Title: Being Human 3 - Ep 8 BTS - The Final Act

In the end, George did it. George did stake him. Staked Mitchell and I think it was the right thing to do.
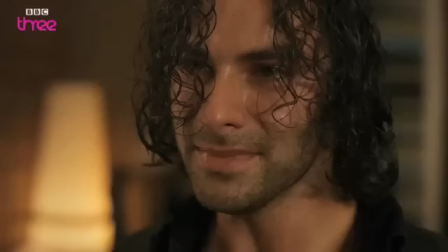(0:15)
He does it out of love and I think that's what he says. I think that's actually what he says. You know I'm doing this because I love you and Mitchell says he knows and that's after he stakes him. And it's a lovely moment and a very emotional moment for me and Russell on set. I'm looking at Russell knowing that this is the last line of dialogue that he'll ever deliver to me and he's crying when he's saying it and it's all lovely and it was great. And it was the right thing, it's brave and it's something being human has always been. And it's bloody hard, but being brave and original is what this show has always sort of been.
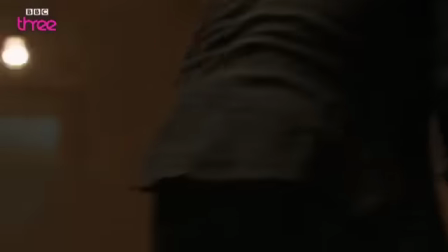(0:45)
Even though it's the most obvious thing in the world maybe. I mean from the first episode, Mitchell's told that he has this premonition he's going to be killed by a werewolf, everyone's going to presume it's George. And it turns out they're right and it turns out it's still the most surprising finale to the series. What's the atmosphere like today? It's quite intense because what we're shooting is very intense.
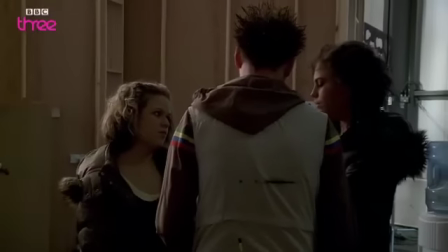(1:08)
There's a very kind of focused and busy vibe on set just now and I'm sure there's going to be a few tears. Everyone's very emotional anyway because we spent the last five months together and it's saying goodbye and saying goodbye to Aidan but we'd just like to wish him as much luck and good luck as possible really.
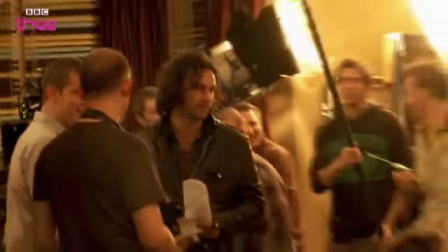(1:24)
We've been allowed on set for just a really short amount of time. We've got one rehearsal, the crew rehearsal. This is where everyone in the crew gets to see the final scene as it's going to happen. The scene we've just shot is where George, Annie and Nina have to actually make a decision about what they're going to do.
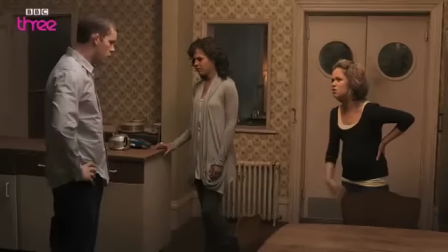(1:41)
We shot that kind of handheld just so it has a little bit of an edge to it. We tried to visually isolate Mitchell from the three of them.
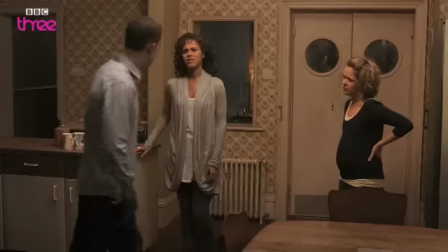(1:48)
They're in the kitchen and you can see him through the window and the doors. Visually that's what you want to do in terms of supporting the story that's going on.
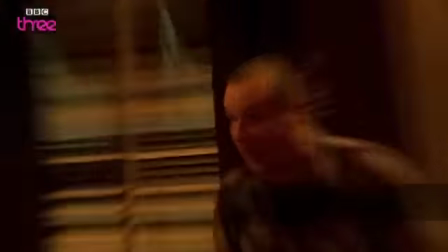(1:55)
So guys, we're showing the last scene of Being Human 3.
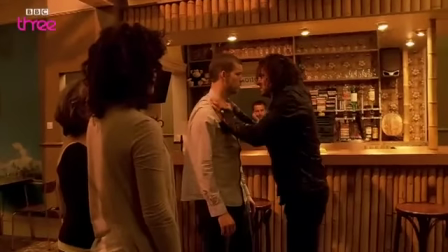(2:00) I can see the faces, not just the people I killed, but the people I'm going to kill.
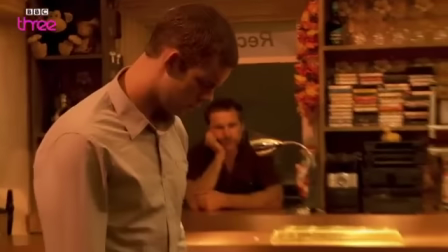(2:05) I'm so scared of my
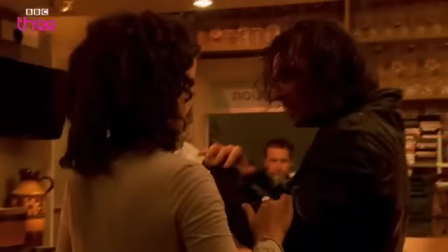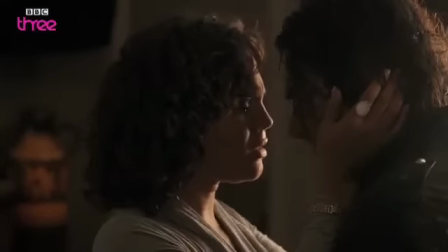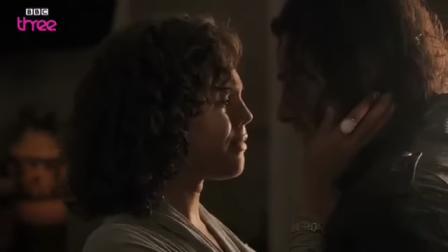(2:21) long life.
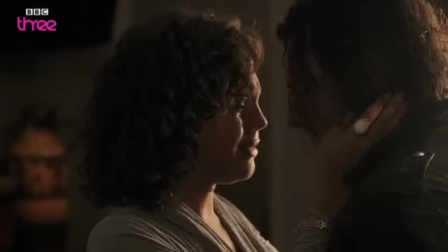(2:24) I knew it was the love of my mother.
It's surreal, it's quite strange, because everything you do you know is the last time you're doing it. Your brain won't stop reminding you about that, you know, like when I put on my shoes.
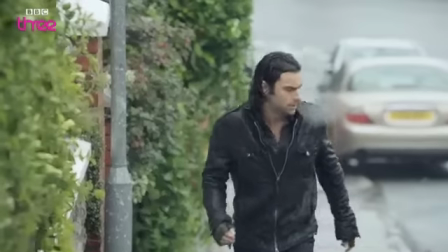(2:37)
You kind of go, that's the last time I'm putting them on, or this is the last lunch I'm going to have on the set, this is everything was the last time so in a weird way it kind of stops you
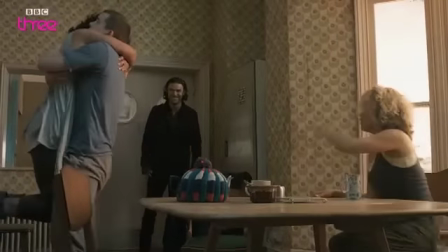(2:47)
embellishing them embracing the moment more it's like the end of an era really and item was really upset it was a long two days and we're all very tired and having to cry over and over and over and over again was hard but it was important that we kind of really got it right because it's one of the scenes i look back on and i always think of that being the last day in the last scenes and I want to make sure I kind of did it justice and we all kind of felt that. He's come to the end now. When we picked up the story with Mitchell he'd gone through decades and decades of this kind of torture. There's nowhere Mitchell can go from that point.
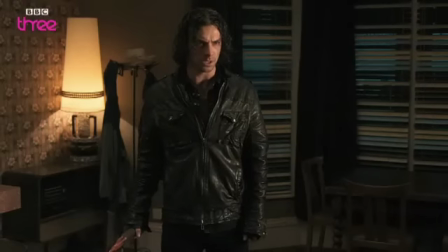(3:25) I want George to kill me.
You know Russell was quite concerned about that you know he was thinking that he was thinking people might hate him first and it's just the most ridiculous thought in the world. I was worried when I first read it that people are gonna hate George. People might hate George. I think they'll be surprised but I think they'll understand that it's the only way it could have been because it is. It's the only way it could have been, you know.